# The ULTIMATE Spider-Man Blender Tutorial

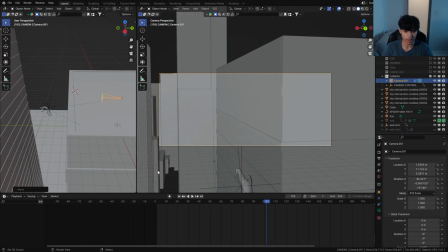[41:29]
So I'm just going to go ahead and do that. All right, so I've added some basic animations.
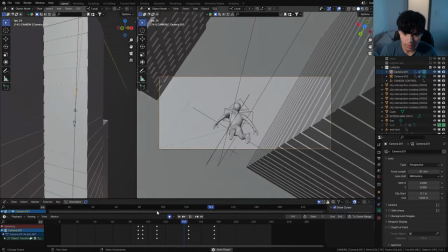[41:34]
As you can see, it just kind of follows Spider-Man. I move around the camera a bit, and here I added another camera from the other shot.
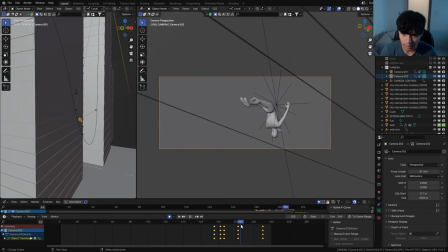[41:41]
This camera is going to continue when he swings. And let me quickly show you how to switch between cameras.
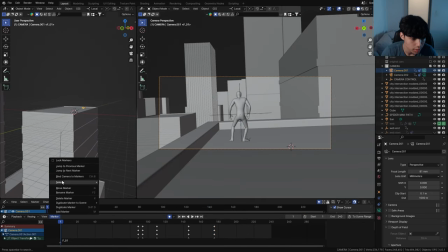[41:48]
With my first camera selected, I'll just set marker. Bind camera to marker, so that's camera one.
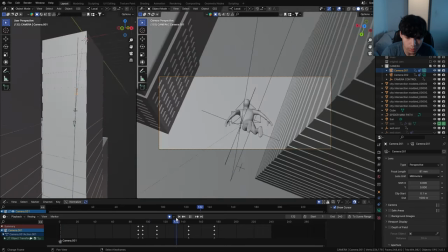[41:53]
And then I'll go to the frame where I wanted to switch.
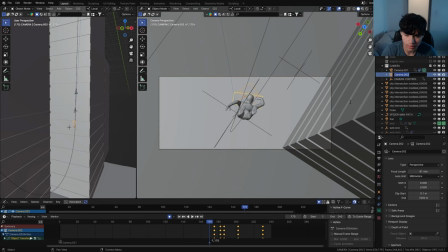[41:56]
So let's say I wanted to switch there, so I'll just add another marker, select the second camera, and then marker, bind camera to marker.
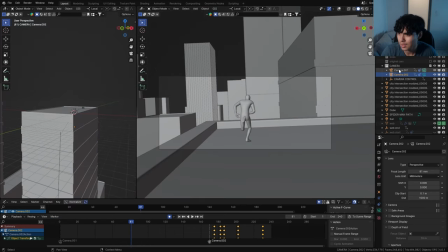[42:05]
And the final thing that's going to sell this is to add some camera shake. And I'm going to be using Ian Huber's free camera shakeify add-on. If you don't have this, get it, it's free.
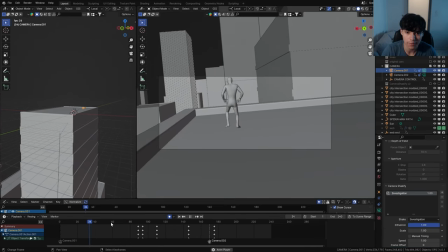[42:16]
The camera will suddenly have automated camera shakes.
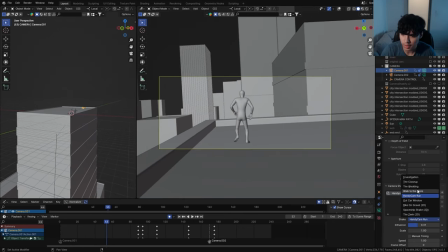[42:19]
With a click of a button, the camera will now have automated camera shakes, and you can select from a variety of camera shakes, and it breathes so much life to the animation.
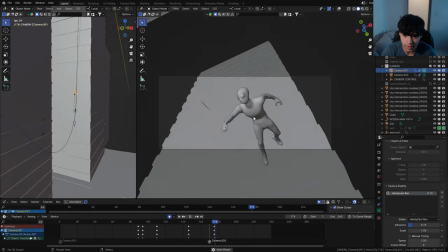[42:27]
It really feels like you're there as Spidey falling down through the city. Let's maybe turn on depth of field, focus on Spidey,
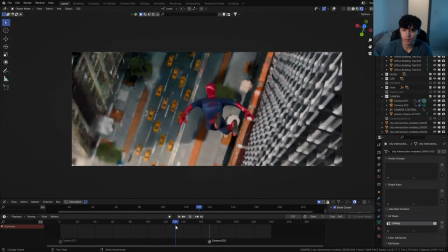[42:37]
change ratio to 2 for anamorphic, turn down f-stop to like 2. You should be ending up with a pretty decent cinematic of Spider-Man swinging through the city.
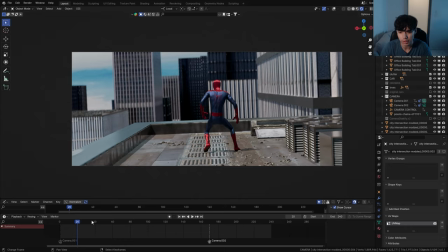[42:46]
And you know, if you put 150% of effort into it, you can get it to look really, really good. Thank you so much for making it to the end of the video. If you end up making your own Spider-Man scene, let me know. I want to see it. I know some of you guys definitely have questions for me, so just leave a comment below and I'll get to you. So I really hope you consider checking out my Patreon. If not, maybe leave a like if you've enjoyed the video and subscribe to see more.